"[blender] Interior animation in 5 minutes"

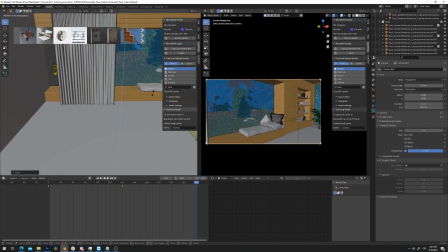I animated the camera so you can first see the interior and by the end you mostly see the environment behind the window with our new animated trees.
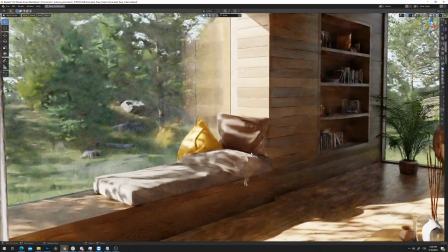Then I added some final touches to the exterior and added volumetrics.
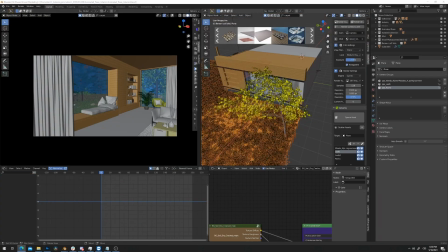Room still felt a bit empty, so I added sofa with carpet and harmonized the interior to yellow color to make it feel cozy.
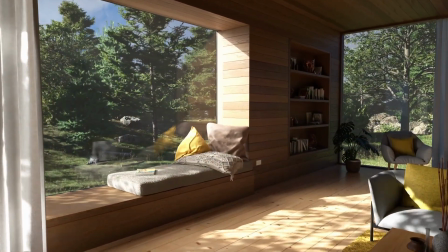Well, and that's all for this video. Thank you for your attention. If you want to see more tutorials like this, let me know in the comments and like this video.
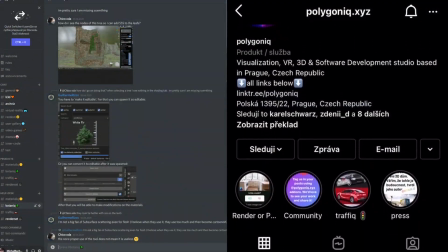You can also follow us on Instagram to stay up to date or join our discord server when we and our community can answer questions about our addons or 3D in general.
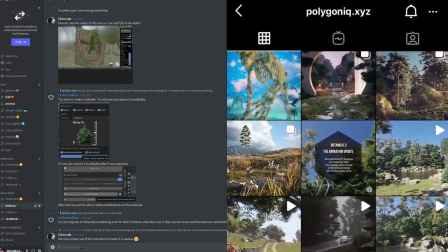See you next time!